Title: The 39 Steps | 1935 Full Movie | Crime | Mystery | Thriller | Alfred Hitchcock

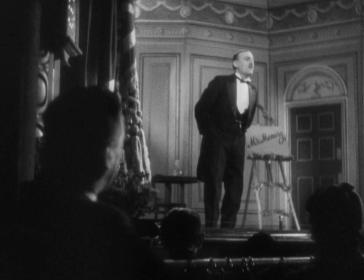He defeated Jim Corbett, heavyweight champion of America, at Carson City, Nevada.
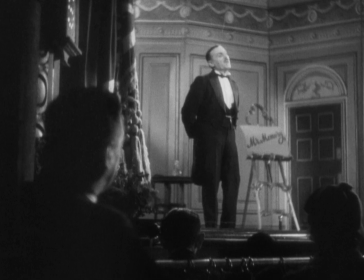From the comical little man who repeatedly asks the same question about what causes Pip in poultry,
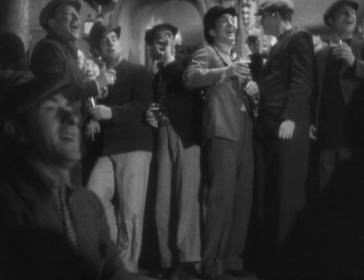the camera is going to reframe very quickly to frame Hannay frontally as he asks his question again.
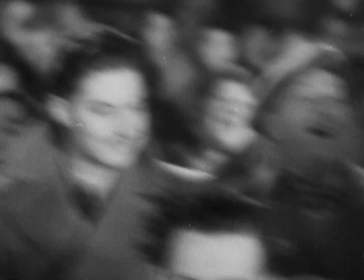What causes Pip in poultry? How far is Winnipeg from Montreal?
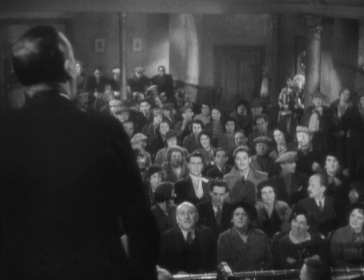Miss with you, sir.
When the camera adopts a position behind Mr. Memory and views Hannay from the stage,
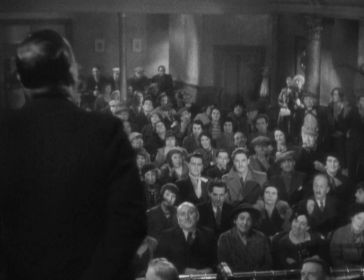Hannay's involvement with the theatrical elements of the 39 steps is announced.
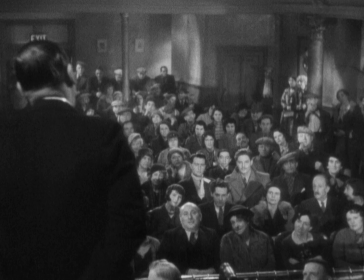You could say that Memory's recognition of Hannay is Hannay's formal entrance into the world of the film.
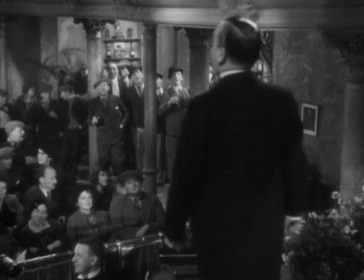Now the mood of the opening changes suddenly, and a fight breaks out for reasons we never completely understand.
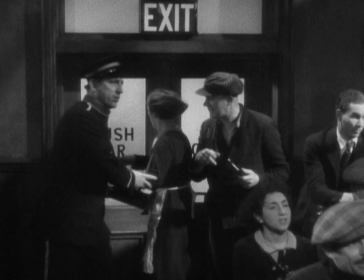The camera leaves the stage, leaves Hannay, and reframes as a policeman hurries to break up the fray.
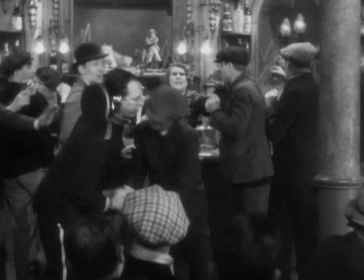Memory, soon, we'll see in a shot, tries hard to control the action, but he's helpless.
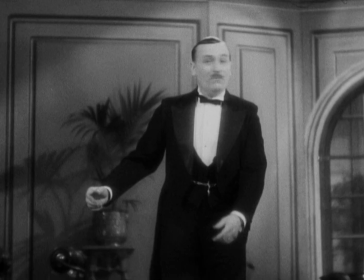We cut back to the fight. The camera's involvement with this fight is enigmatic, and the camera has so far asserted itself very little in this scene.
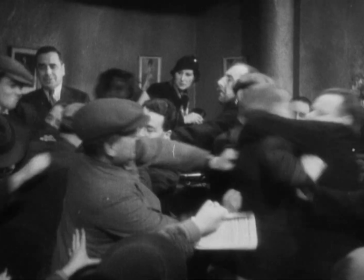Soon we're going to view a close-up of a woman's hand with a gun.
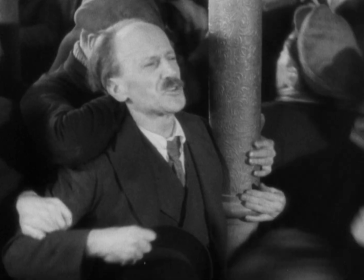This quick, dramatic shot brings the fight to an end and starts a mad rush out of the theater.
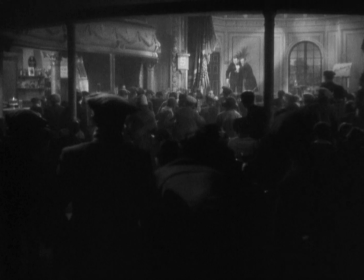But the important thing about the shot of the gun is that when we see it, we don't know that it's Annabella's hand and gun.
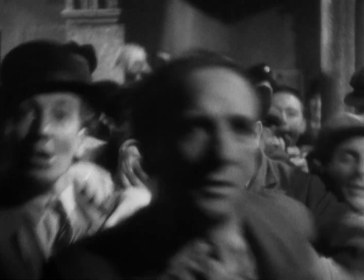And the other important thing about this shot is that it reveals to us that Hitchcock knows that this other performance, this other drama, this other play,
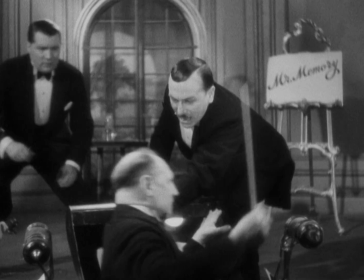coexists with Memory's jovial, bantering performance. As Memory's tune comes up again,
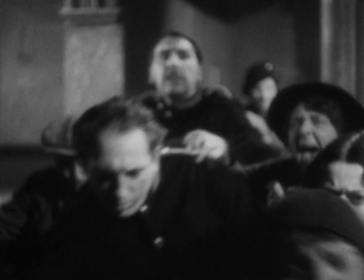we can see that Hitchcock has revealed melodrama underlies comedy and linked the two genres in one scene.
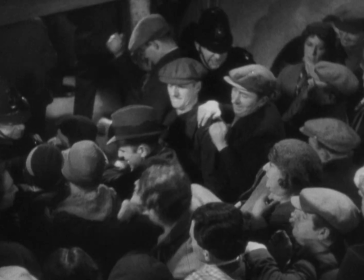The most important shot in the next sequence is the high-angle medium shot right here
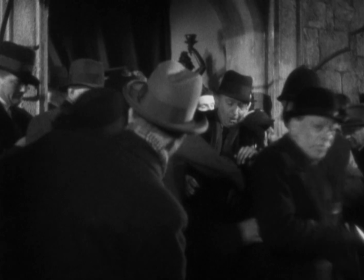of Annabella and Hannay finding themselves in an embrace as the crowd rushes to exit.
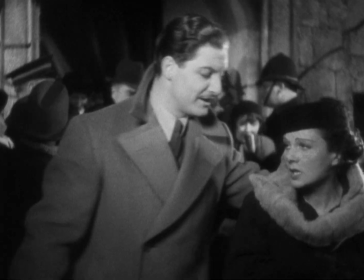The high-angle shot in Hitchcock always contains an announcement of fate or doom.
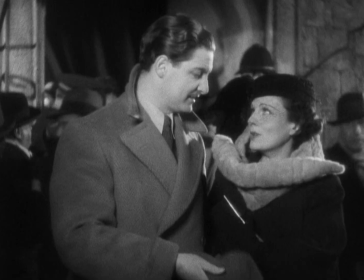Through this one shot, the music hall scene culminates in the fated meeting of Annabella and Hannay and joins their fates,
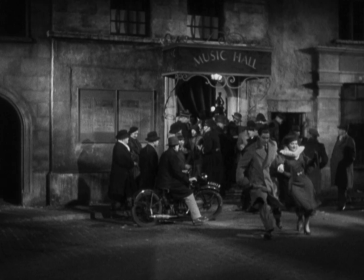their lives, and their possible deaths. For all the rowdy fun of the music hall scene, the scene has an aspect of ominousness.
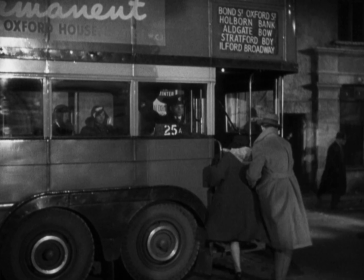Pay attention to what Hannay says to Annabella Smith.
It's your funeral if she comes home with him.
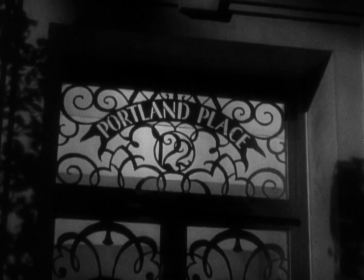Unfortunately, it's a true prophecy and not just a joke.
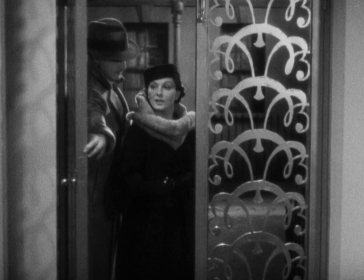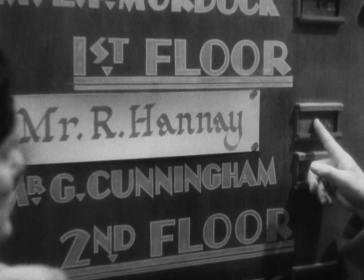As Hannay and Annabella enter the Portland Place apartment building, the mood of the film has now become mysterious.
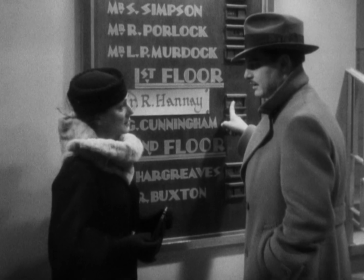What's going to happen between these two people?
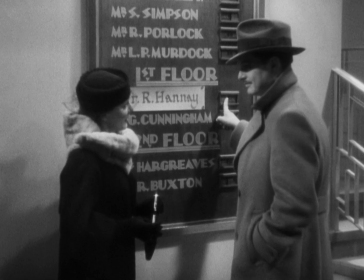Since fate has brought them together, or we could also say, since Hitchcock's authorship has brought them together,
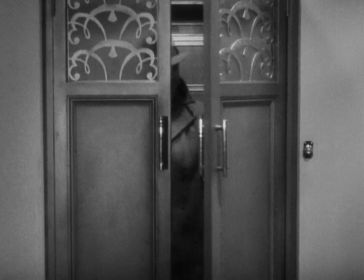are they going to fall in love? Are they going to make love? What's going on?
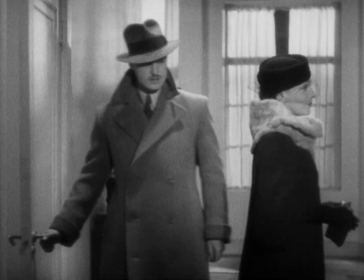Hannay's apartment is also a lot more mysterious than we might expect.
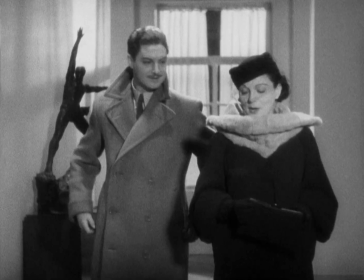Even though we know he's from Canada and visiting England, we couldn't possibly expect this sheet-covered and strangely barren apartment.
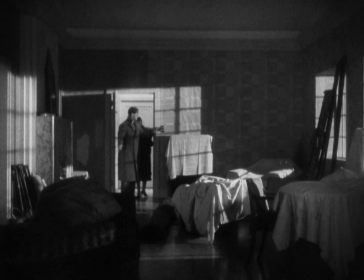What world is this? And who is Annabella Smith? Who is she hiding from, and why?
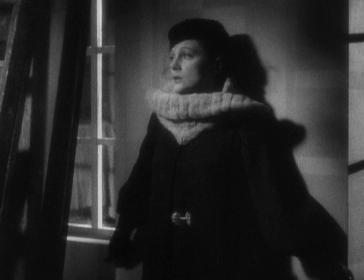In this scene, Hannay discovers that he is now in very unusual circumstances.
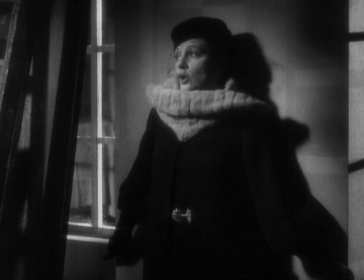By the close of the scene, Hannay's life has been absorbed into a mystery, a world he didn't know existed.
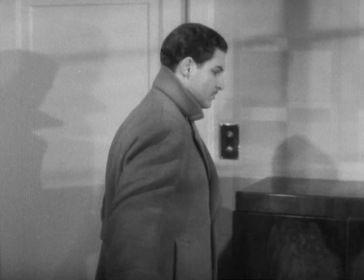This theme of mistaken identity, of the wrong man, say, is recurrent in Hitchcock's work.
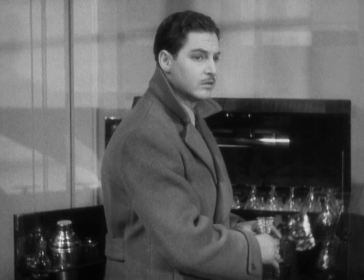Of the many ways to think about it, one is to think of it as a meditation on what it means to act in a film.
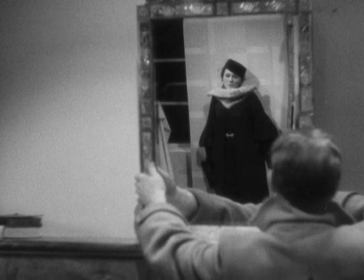In Hitchcock's view, to act in a film is to be taken out of your own world and
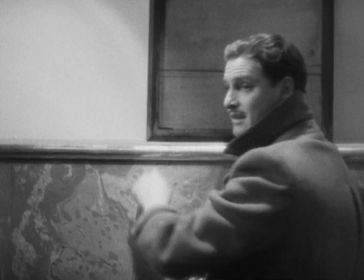circumstances and placed in another world with different circumstances.